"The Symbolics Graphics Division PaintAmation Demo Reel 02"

Now, the first two of just moving it or moving it along a path would leave it as a rigid object. Okay. The third one, displacements allow us to maybe make its wings flap, you know, give it some energy, give it a little excitement, give it a little character. This is what Joe was talking about, putting character into your animation. Let me show you what I mean.
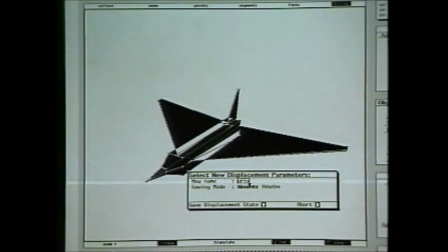8:58 First, we'll assign a displacement to this. We'll tell it to remember everything about its spatial placement and its vertex placement.
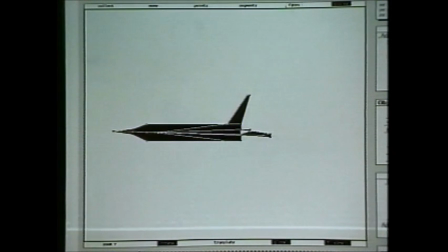9:07 Symbolics displacements operate in the 3D world in some sense like keyframes in 2D animation.
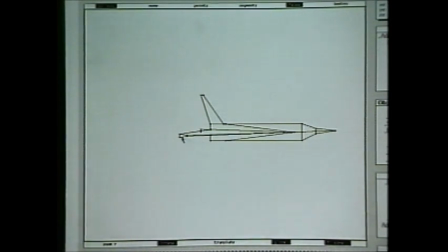9:14 Although, as you'll soon see, displacement animation has unique capabilities. Matt creates his first displacement by interactively manipulating the model he just built.
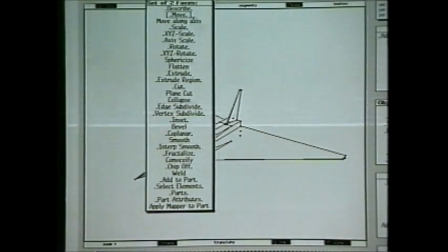9:26 Now what we'll do is we'll take and lift these up so it can flap its wings.
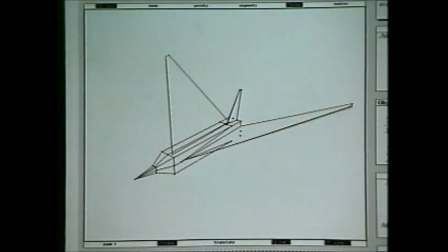9:30 Well, if we lift them up like this, that's fine, but it's still pretty static. It'll just be waving its little wings out at the end of its body without having any muscular involvement. So let's take and move them along an axis,
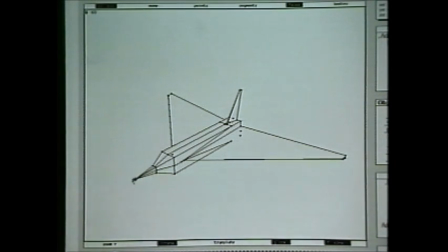9:44 but this time I'm going to invoke a spline-based modeler, and I'm going to affect all the way out to the tip of the nose. So now the body is much more involved in this action. And now we'll add just a little extra to the tips of the wings.
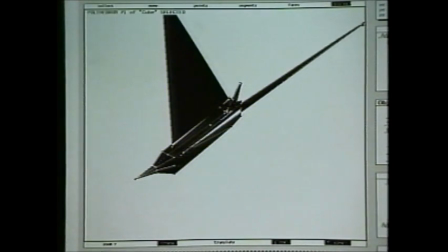10:01 Okay, so now we'll assign this as a new displacement.
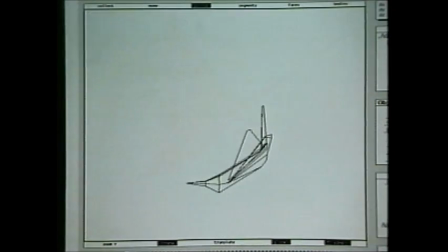10:06 Matt creates three new displacements, which will be combined and animated to simulate organic motion. Matt's airplane will soon fly like a bird. And I'm going to just move it forward there. And let's say this is another new displacement, phase 3. All right, so now that we've created this object and we've begun to animate it, we've set up to get ready for animation, let's move into the animation system.
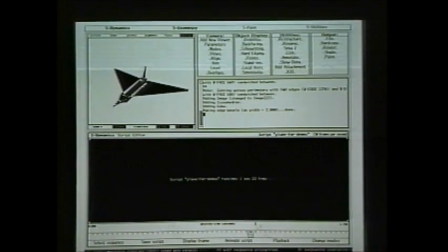10:40 S-Dynamics controls the movement of 3D objects over time. In this example of displacement animation, the camera position remains fixed and our object moves.
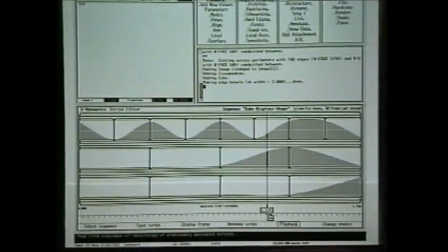10:51 The graphical script interface helps us see how displacements work. Here, we can see three scripted channels.
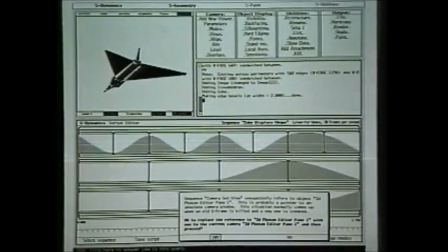10:59 The top channel shows the combination of our original object and our first displacement shape.
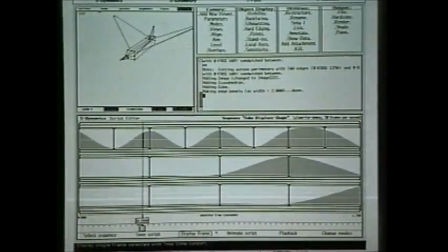11:04 Remember that this was wingtips pulled up. As the graph goes up and down, the first displacement shape is added in both a positive and negative direction to our original object.
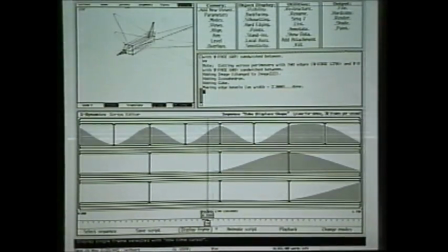11:14 The result? Flapping wings.
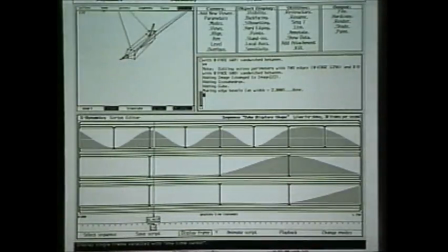The second channel is our second displacement, the nose pulling back, added here to both the original shape and the first displacement.
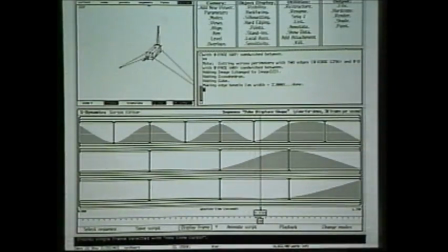11:30 So the nose pulls back as the wings keep flapping.
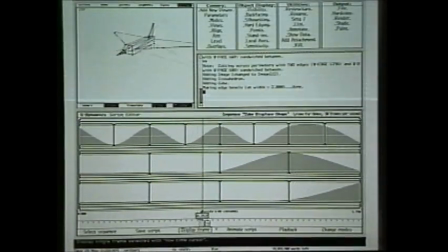11:38 Finally, the addition of the third displacement pulls our plane off the screen.